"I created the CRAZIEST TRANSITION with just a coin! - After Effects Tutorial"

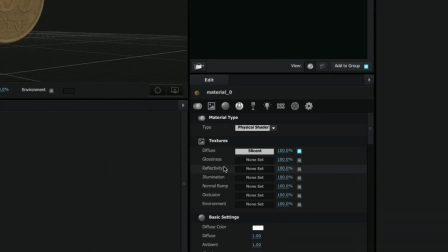251s
Now select the material and in the right panel under Basic Settings, increase the glossiness value.
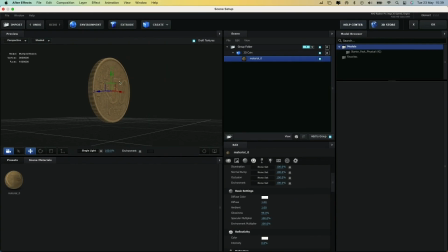256s
This will give the coin's material a more metallic look.
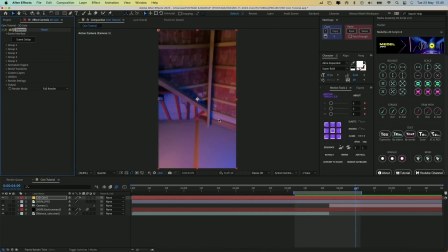260s
Then simply hit OK and the coin will appear in the solid layer we created.
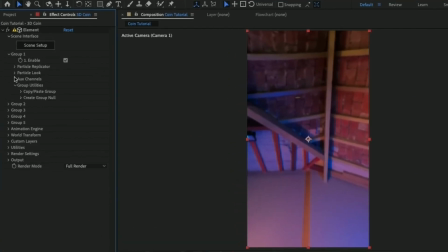266s
Let's open Group 1 in the Element plugin, then Particle Look and increase the size. In Particle Replicator, you can set the 3D position of the coin. Perfect! Another thing we can do to improve the look of the coin is to open the Scene Setup again,
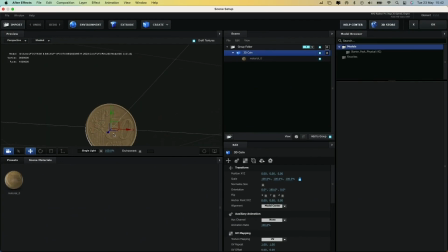283s
click on the Environment button, and add the 360 image.
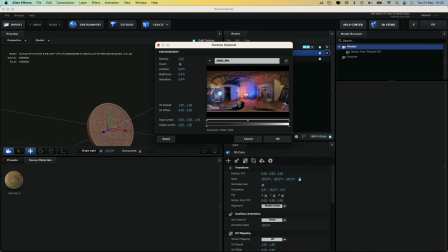290s
This way, the coin will be affected by the lighting of this image, and it will reflect the colors of the room.
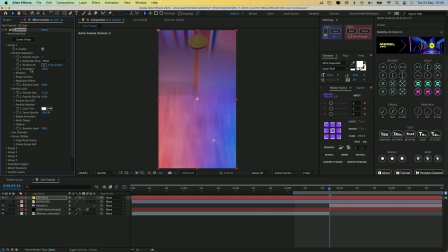296s
With that done, let's animate the coin.
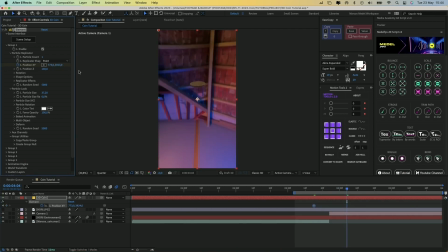299s
create a keyframe on the X and Y positions of the coin under Particle Replicator, and animate the scale too. Now, under Particle Rotation, create different keyframes for the axes you want and animate them to your liking.
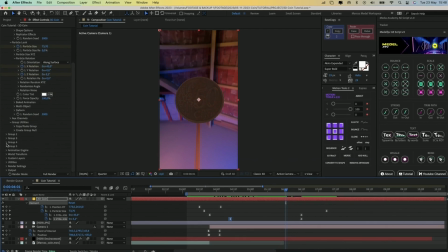323s
If you're not satisfied with the lighting of the coin, you can go down to Render Settings, Lighting,
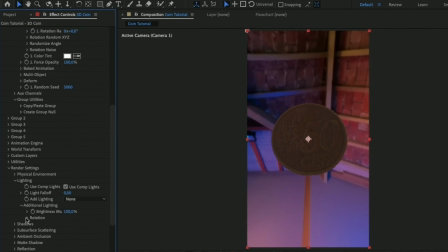329s
Additional Lighting, Rotation, and rotate the environment to make the coin brighter.
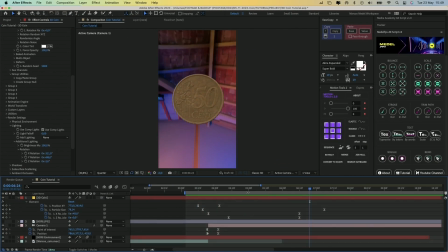339s
Now we can animate the scale of the background to simulate a camera zoom.
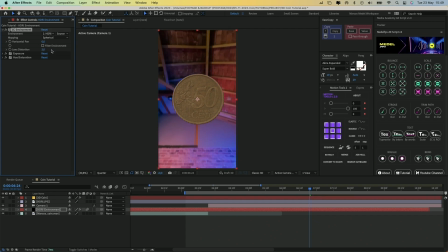344s
Click on the environment layer, open the CC environment effect, and animate the lens distortion value to match the scale keyframes of the coin.
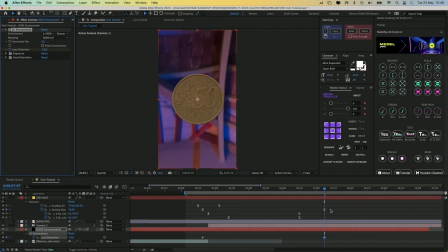355s
I have a plugin called EaseCopy, which lets you copy the curve speed of different keyframes and paste it into others, so in this case that's exactly what we need.
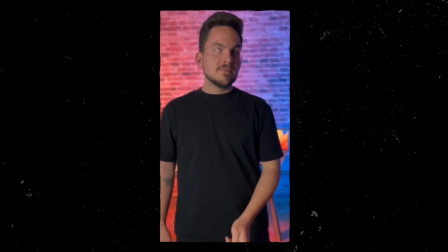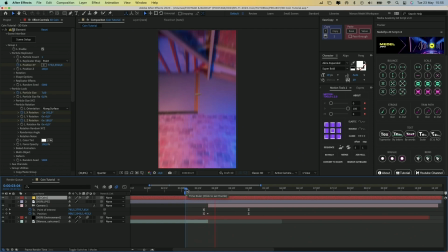370s
Also, remember to turn on motion blur in all layers to create a more realistic look and smooth out the transitions. The next step is to create an even closer zoom into the coin.
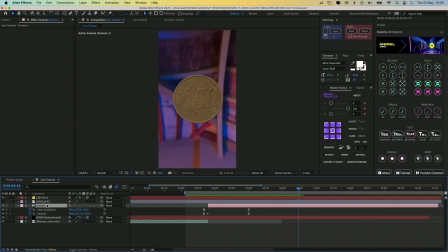382s
To do that, create a new null layer by going to Layer, New, Null Object.
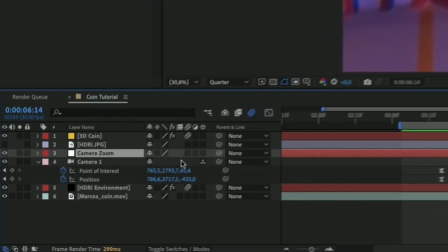388s
Let's name it Camera Zoom. Make this layer 3D by clicking on the checkbox under the 3D cube icon. And then link the camera of the composition to the null by clicking and dragging this spiral icon from the camera to the null object.
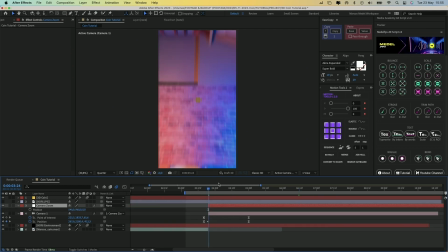404s
Now select the null object, hit P on your keyboard, and animate the position to zoom into the coin.
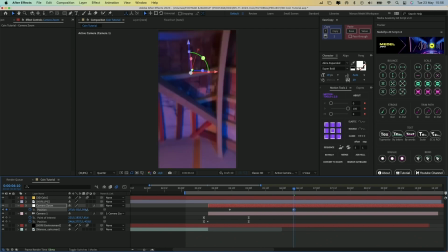Maybe this is a bit too fast, so let's adjust the speed of the keyframes.
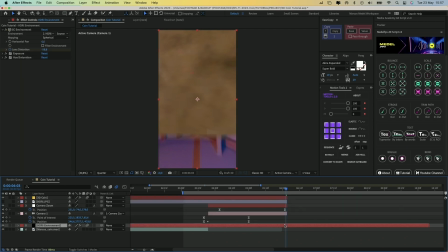426s
Let's trim the end of all layers to stop when the camera zooms into the coin.
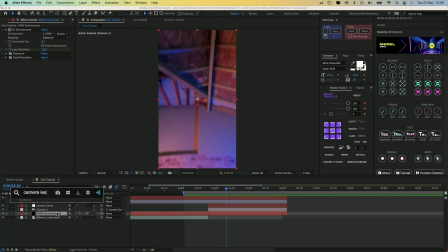430s
But before we move on to the next step, let's add a camera lens blur effect to the environment layer,
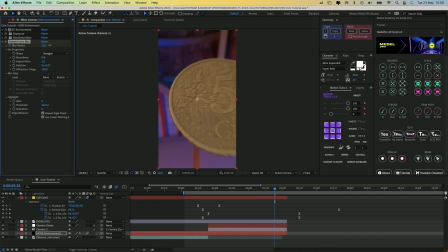436s
and animate the blur radius to get a nice depth of field when zooming into the coin.
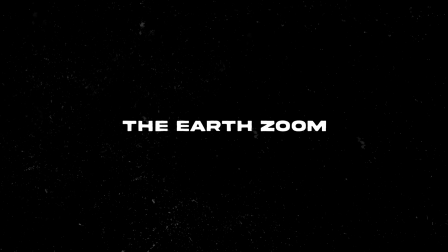446s
Now let's move on to a fun part, the Earth zoom. First, open Google Earth in your browser.
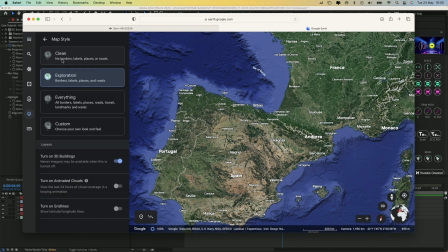452s
Go to the layers icon and change the map style to clean. Now I'll search for the location of the maze from my video.
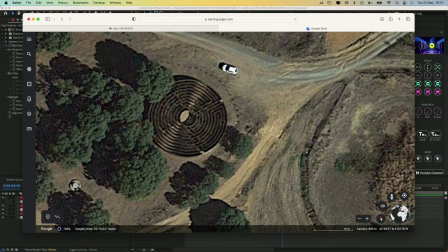464s
I'll adjust Google Earth's camera to match the view of my drone shot.
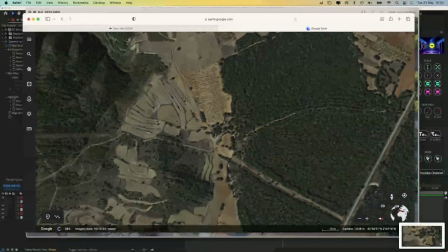470s
Next, take a screenshot. Zoom out, keeping the cursor at the center of the location, rotate the camera slightly, and take another screenshot.
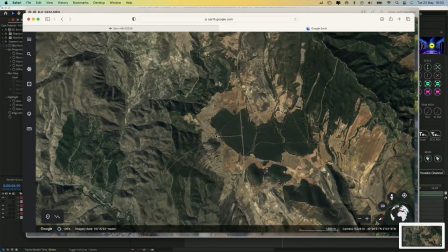480s
Repeat the process until you can see the shape of the country.
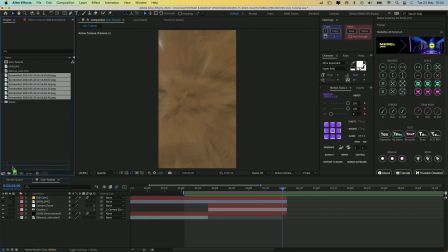486s
Let's import the images into After Effects and drag them to a new composition.
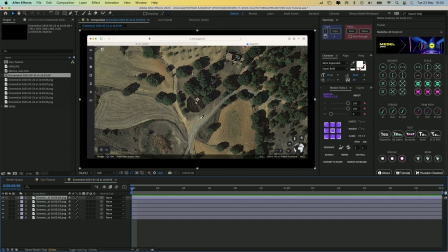491s
Select one of the screenshots, press Q to choose the rectangle tool, and crop the image so we don't see Google Earth interface.